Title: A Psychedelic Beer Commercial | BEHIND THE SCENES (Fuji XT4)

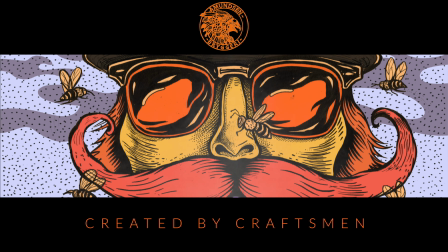(0:17) Created by craftsman.
So for this video I basically just used one shot the rest was editing and stock footage. If you want to learn something from this video I'll show you some behind the scenes and also some of the editing process.
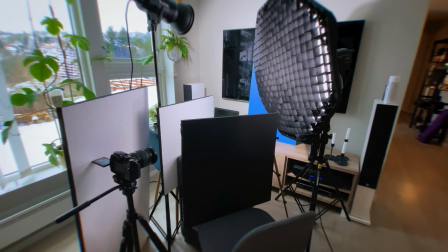(0:33)
I did a shot of the can using a blue screen and
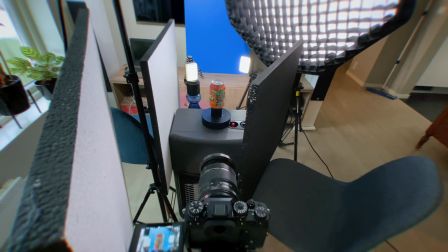(0:38)
I used some panels to even out the lighting and And stop any reflections
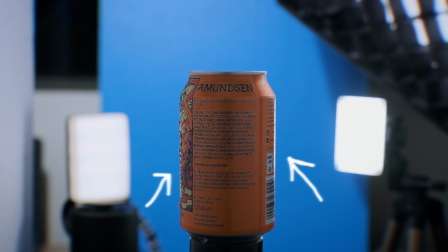(0:44)
The two small lights creates a rim light behind the bottle We also have the Godox
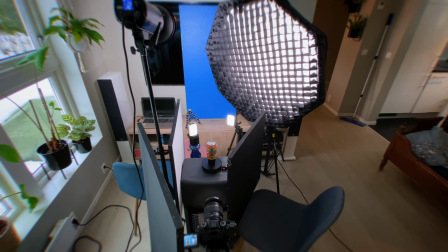(0:49)
VL-150 with the softbox which combined with the panels and the daylight
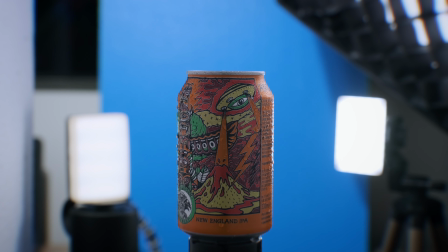(0:54)
in the room helps light up the whole scene
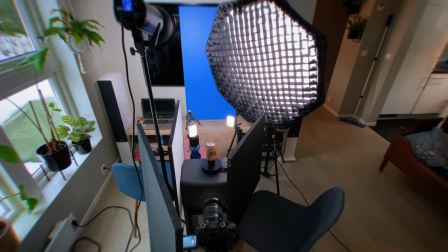(0:59)
Lastly we have a Godox SL60 which lights up the blue screen and helps keying out in post
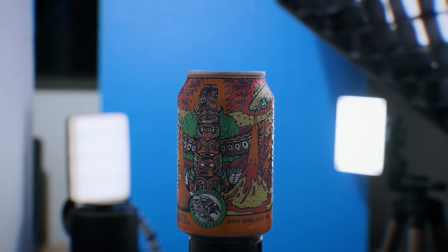(1:06)
If I were to do this again I would have used another panel to get rid of this darker strip in the middle of the can. There are also some blown out highlights in the corner of the can which can be improved. I basically got the idea for this sequence from one of Daniel Schiffer's latest release. I wanted to learn that technique myself and see what I can do with it and I also wanted to try out story blocks so with that being said let's dive into Final Cut. So the first thing we need to do with this clip is to key out the blue background. For that we'll add a keyer.
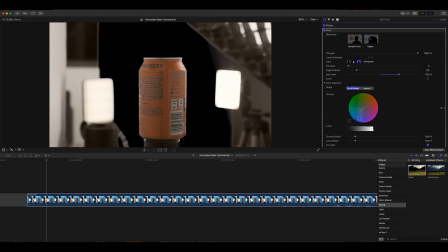(1:44)
Sometimes you need to go into the effect itself, choose color selection, erase the chroma roll-off and the luma roll-off. That way you get sure that all of the background is removed. Next we are going to apply a mask.
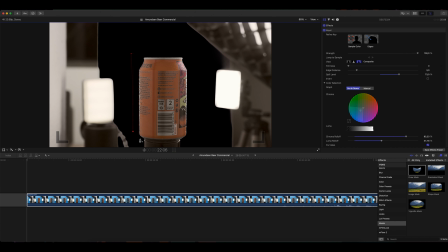(2:01)
Go to the first frame of your clip and add points to key out your cam.
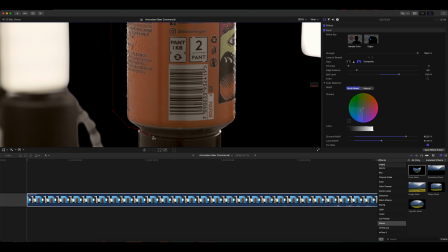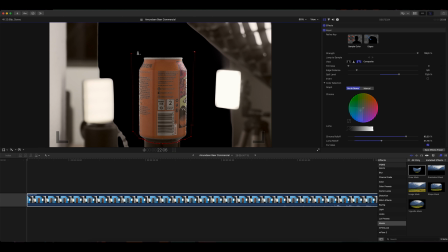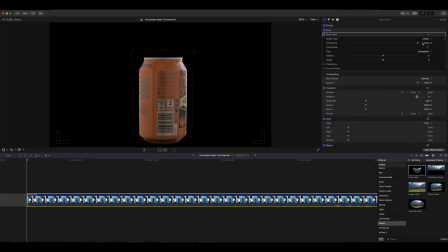(2:17)
Now you need to add some keyframes. Make sure that you are on your first frame, right click on transform and click add. Do the same with the control points. Then you just scroll through your frames and adjust the mask where it's needed.
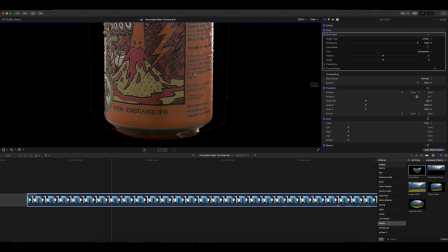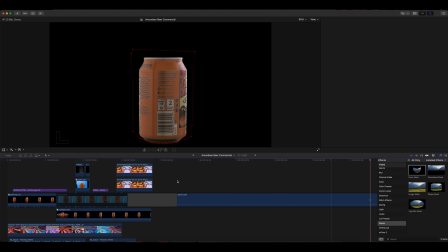(2:43)
You now have a clean mask of your cam with a transparent background. Next, I duplicated the clip and stacked it in 3 layers.
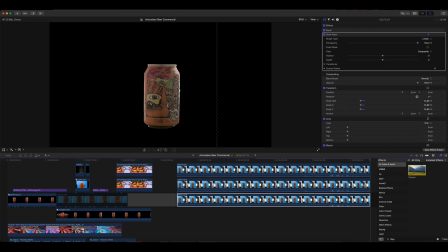(2:54)
So for the bottom layer you are going to choose an effect called Flipped, choose Vertical, then you change the position and turn down the opacity. This creates a fake reflection of the camp.
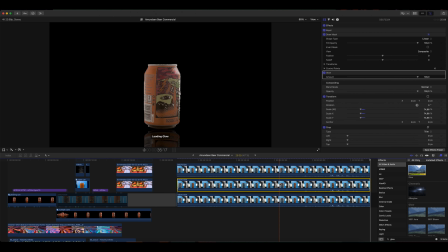(3:15)
Now for the middle one, I use an effect called Glow and combine that with Gaussian Blur. You may want to turn down the amount so it's not too strong. Then I went into the color board and changed the color of the blur to match the can.
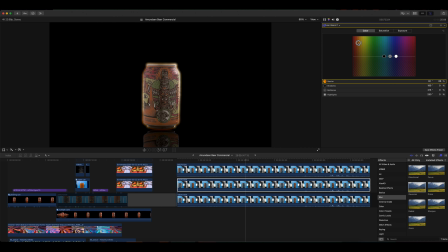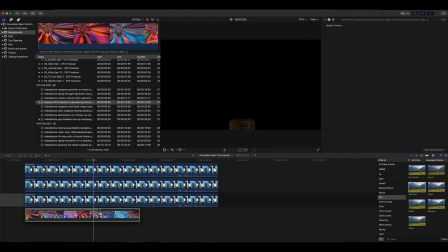(3:39)
The only thing you need to do now is to add your desired background and
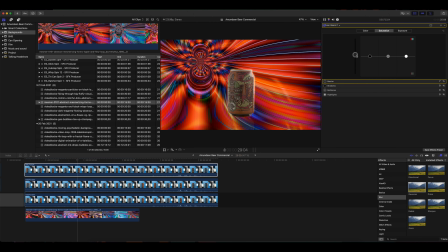(3:45)
try to match the color of your object to the background as best as you can.
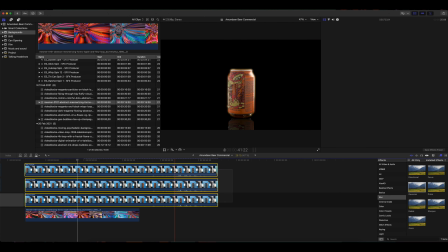(4:00)
When you are happy with that, select all three clips and make it into a compound clip.
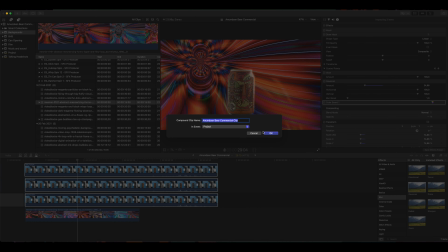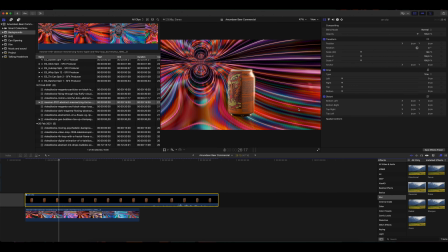(4:12)
And there you have the basis for the whole video. Next you just play with keyframes, speed ramps and sound design.
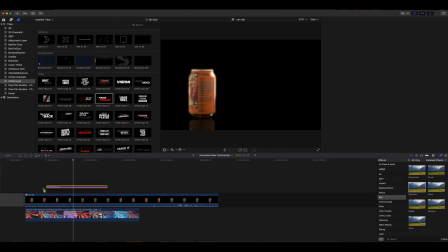(4:20)
You can add some text if you want and just start being creative from here.